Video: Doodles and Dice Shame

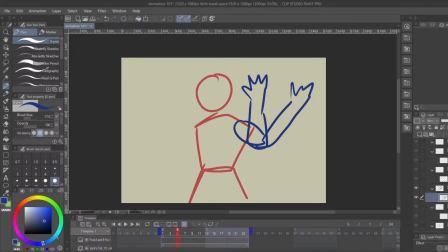Whoa, look at his good hands. Probably not. You're not going to do like a frame in the middle, and then a frame right here, and then a frame right here. Probably what you should do instead is have
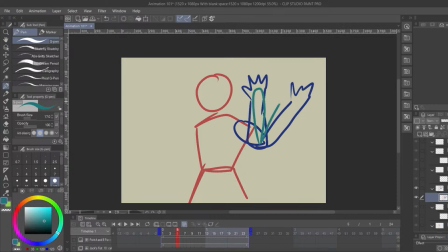a frame right here, and right here, and maybe a smear frame right here, because the idea of seeing the hand there clearly crystal perfect is not realistic.
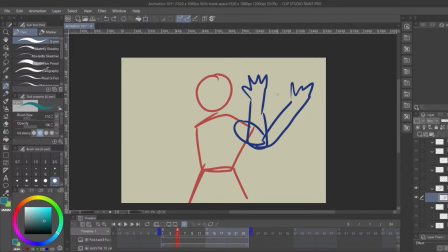It's going to make your hands look a lot more natural if they're not like totally individual spacing of perfect... Man, I don't even know how to describe this. I am an amateur. But you don't really want consistent timing like this. You probably want something like...
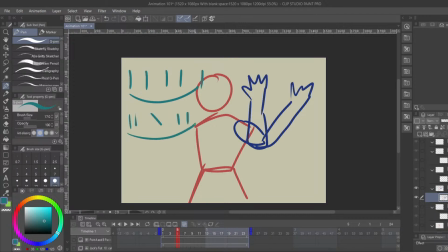This is a lot more realistic. This is pretty much how I animate, is that I do like the first frame, the last frame, then I'll draw the bounce frames, which we'll get into that, and then I draw like a smear in between. That's pretty much how I animate. If anything looks
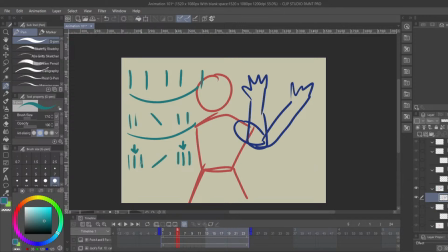weird or bad, then I start to go in and be like, okay, this jump to this jump was a little bit too much, so I'm going to put a frame in between that. This jump to this jump was a little bit too much, so I'm going to put a frame in between that. That's how you should animate, in my opinion. You should do a first frame. You should do a last frame.
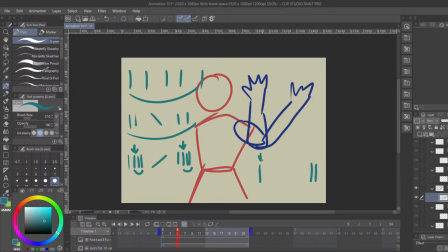And then you should do a bounce frame. If this is your start and this is your end, then this end is going to need a bounce frame no matter what. And then you should start doing Like, well, I think it's a little bit slower over here. So I'll put a frame right next to that that's like a little bit less than that.
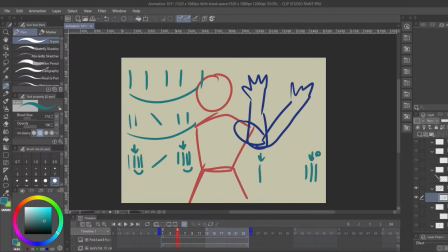Being like, okay, I have a, well, let's start a new frame without an onion skin. I have a ball that's going here. I need it to go here. I'm going to do a bounce frame right before it. So we'll get into bounce frames. Just believe me when I say that. I'm not going to put a ball here, here, and here.
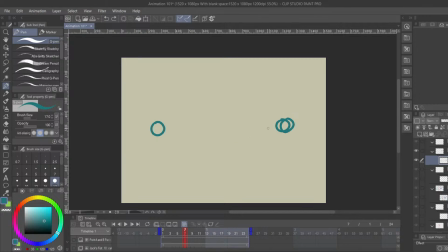That's not going to look good. It's going to look pretty robotic and weird. You're probably going to want, if it's slower over here, balls like that. And then maybe a ball here. Or, if it's starting slow, like in our bouncy ball animation, a lot of frames there, a lot of frames there, a bounce frame, and then that ball there.
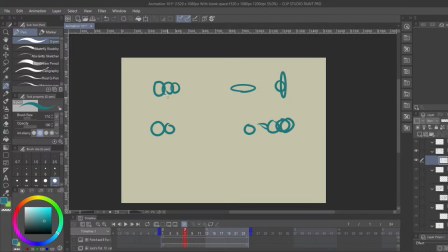Okay, so I guess the first rule, don't do consistent pacing. This is going to be really robotic. Do more, I guess, structured pacing, organic pacing. Try to figure out where
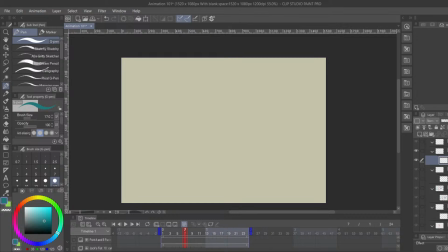the momentum of your animation is moving and put more frames in the slower part of that momentum and put less frames in the faster part of that momentum. And that'll help your pacing a lot. And animation is inconsistent.
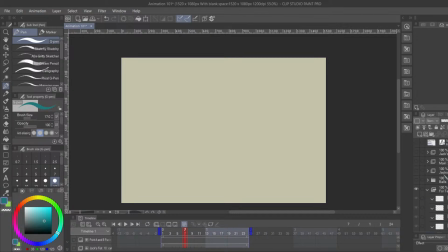You can move the frames around. If you feel like this Mari animation, for example, is really fast-paced,
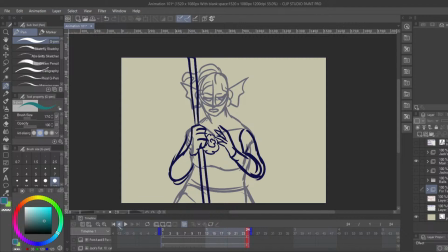I'm trying to like draw her hands in there, and it seems really fast-paced to me right now.
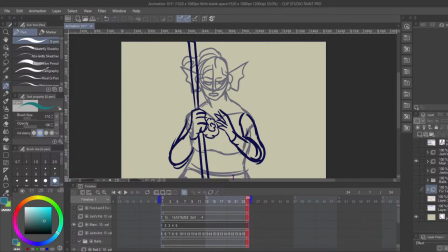I know that I'm going to have to put some in-betweener frames in there, but before I'm going to do that, I'm going to take the physical frames, which are down here,
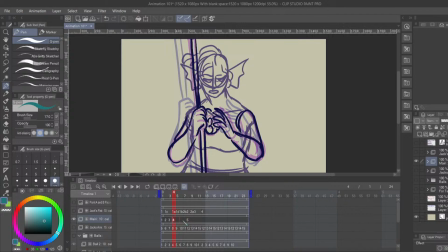and I'm going to space them out until I get something that even choppy seems like the right pace I'm going for. So like that. We'll see. Not quite the right pace.
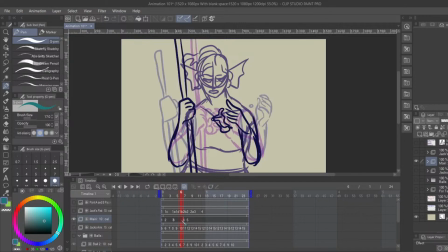I think I want it to be a little bit slower on the end and a little bit faster on the beginning.
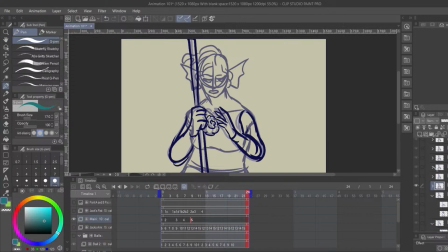I think that's more the pace I want. At this point, I would usually go in between those frames and add any missing frames. Like 2 to 3 seems like a really big gap, so I probably would add a couple frames in between there to make that seem a little bit smoother.
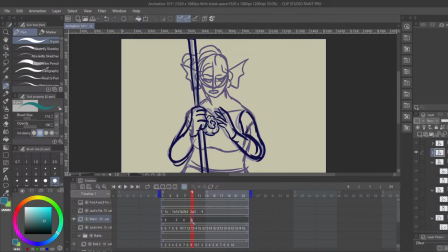3 to 5 seems like a really big gap, so I might add 1 frame in there to make it smoother. Let's talk about bounce frames.